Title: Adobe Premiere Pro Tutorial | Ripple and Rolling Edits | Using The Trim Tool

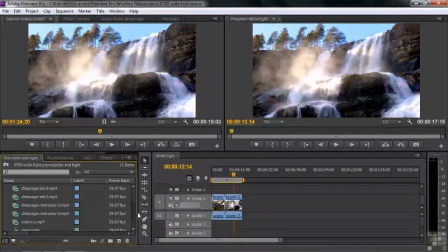248s
So there's a little wide and tight shot. Let's move on down the line here. We'll go to the horses. We got the dressage exterior 4 and 5. Let's open up both of them inside the source monitor by clicking on one and control clicking on the next, or command clicking in Mac and drag them to the source monitor.
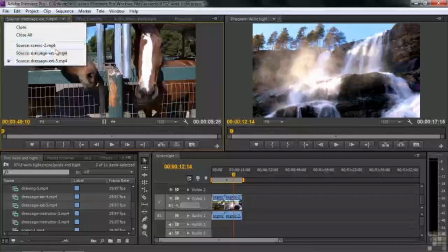265s
They open up there. You can see the little drop down list. We got the two guys. Got the tight here and the wide there.
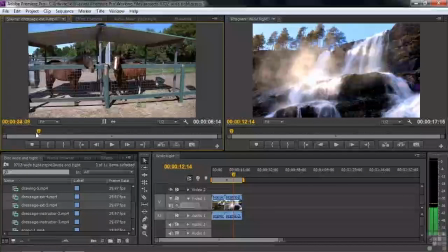271s
Let's just take a look at that. Wait, the camera kind of has to settle down a bit there. There we go. Now the camera's sort of settled down. A little bit of motion, but not too bad. So I'm going to have that be the in point once the camera settles down.
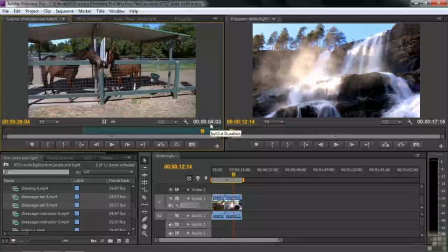285s
And that would be plenty of time, 4 seconds for that clip there. But before I bring it down to the sequencer, let me take a look at the other clip, the tight shot.
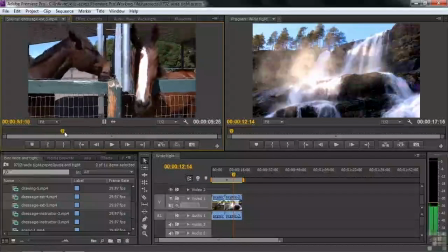293s
Go there. So I want to make sure that at least they're more or less facing each other when I bring it in. So they kind of turn away a lot. So we got to get our shot right toward the beginning here, where they're more or less close together,
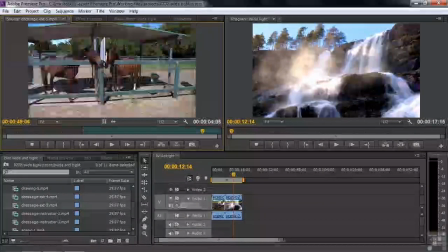305s
because the shot we're going to have this follow has them end up kind of close to each other there, like that. We're almost making a matched action edit here. I'm kind of setting you up for that next thing.
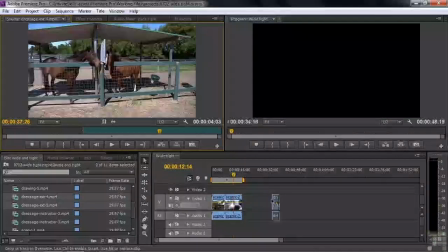317s
So we'll go wide here first. We'll drag this down. We can put it off to the side if we want, or we can pop it next to it, whatever you like.
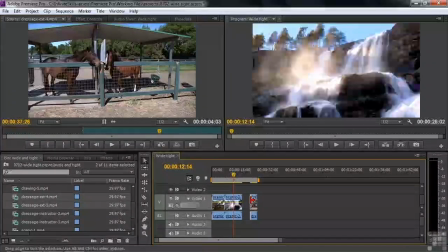324s
I'm putting it off to the side here. I'll get the separate clip. Then we'll go get that number 5 there.
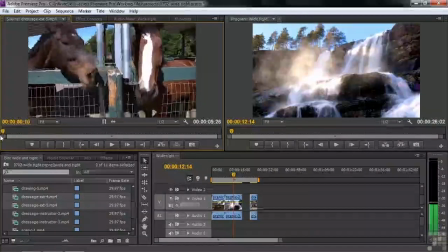329s
Want to be able to pick some spot to start. And the start, I think, here would be the beginning, because they're close together there, but they drift apart here later. So I'm going to take that and just drag the whole clip down, like that. Let's see how that works.
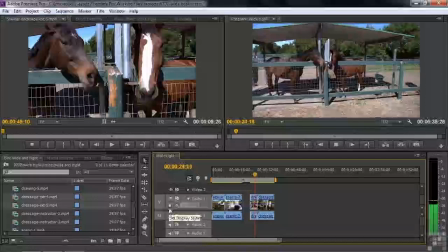345s
Let me get the audio back on now. There you go, and that's pretty close. People paying attention might go, wait a minute, that wasn't exactly a matched action, but we have a tight and a wide, and it's reasonably close, such that people aren't going to think that we totally goofed that up.
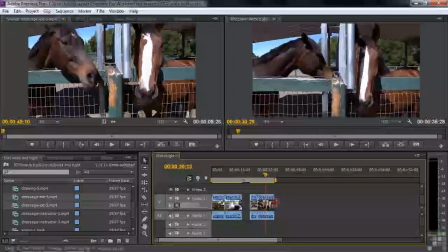360s
And then you could probably trim this guy here, just to make the clips about the same length.
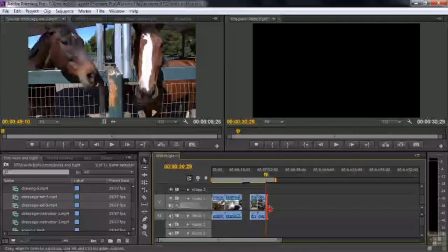365s
There you go, so that's a little bit of a wide and tight shot. It's a little more interesting when you go wide and tight. Let's go tight and wide, just so that people can also see how that works. I've got these 2 shots here, Dressage Instructor 2 and 3. I'm going to go clicking on one and Controller Command click on the other and drag them up to the source monitor.
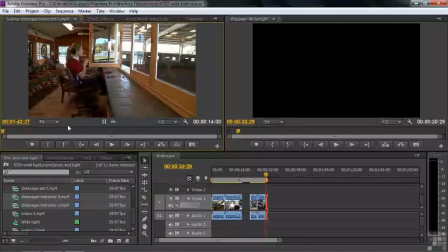383s
There's the wide shot, which is kind of like a reveal.
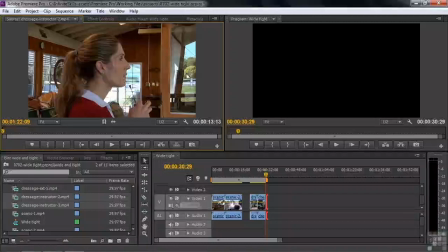386s
The first shot, you may not know that she's actually inside this place and with an arena there, so it may be good to start tight and then reveal things. At first you just hear her talking or see her talking, and then the next shot is, oh, she's talking and there's a horse arena going on here. So let's pick a place where she's talking. Let's see what we got here.
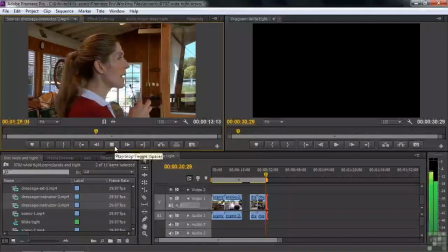405s Ah, we're losing it. You're losing that bend and you're losing that activity because it's taking too long. I would.
So I'm thinking we want to have that little soundbite there, but not the second part of it. So let's see. So right there, I'm going to pull back to where she starts right there and have that be the end point,
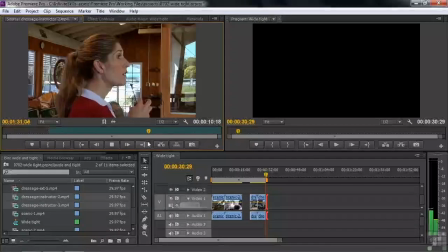425s
where she finishes that little phrase before the other writer starts talking.
That activity because it's taking too long.
So I'll just cut right there. Have the out point be there. Do I get down to the sequence here in the timeline? Let's go get the wide shot now. And we'll take a look at that and see how that sounds.
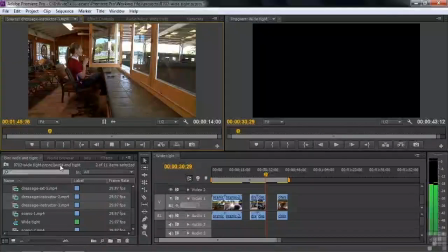443s And then walk. Okay, we don't want and that hind part. Hind end. Aha, good job, super. And then go ahead and canter again. Good for you.
Let's see there. Okay, let's listen to that for a second. Find a nice little segment.
Hind end. Aha, good job, super.
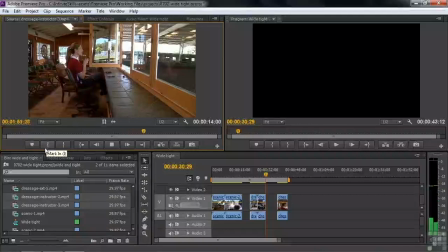462s And then go ahead and canter again. Good for you.
That's kind of nice. So that'll be the out point.
Good for you.
Go to the beginning here.
Hind end. Aha, good job, super.
I think we'll start right there.
And then go ahead and canter again.
There we go. So that'll be kind of a logical sequence of audio.
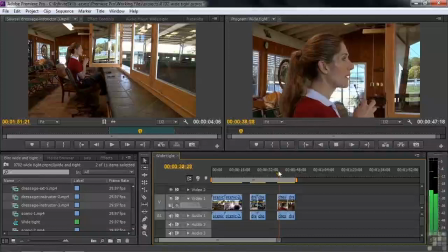482s
Drag this down next to it. Let's see how that looks and sounds.
Ah, we're losing it. You're losing that bend and you're losing that activity because it's taking too long.
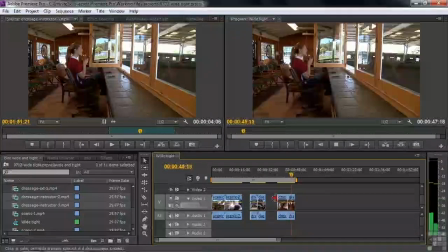491s And then go ahead and canter again. Good for you.
There we go. More or less works together.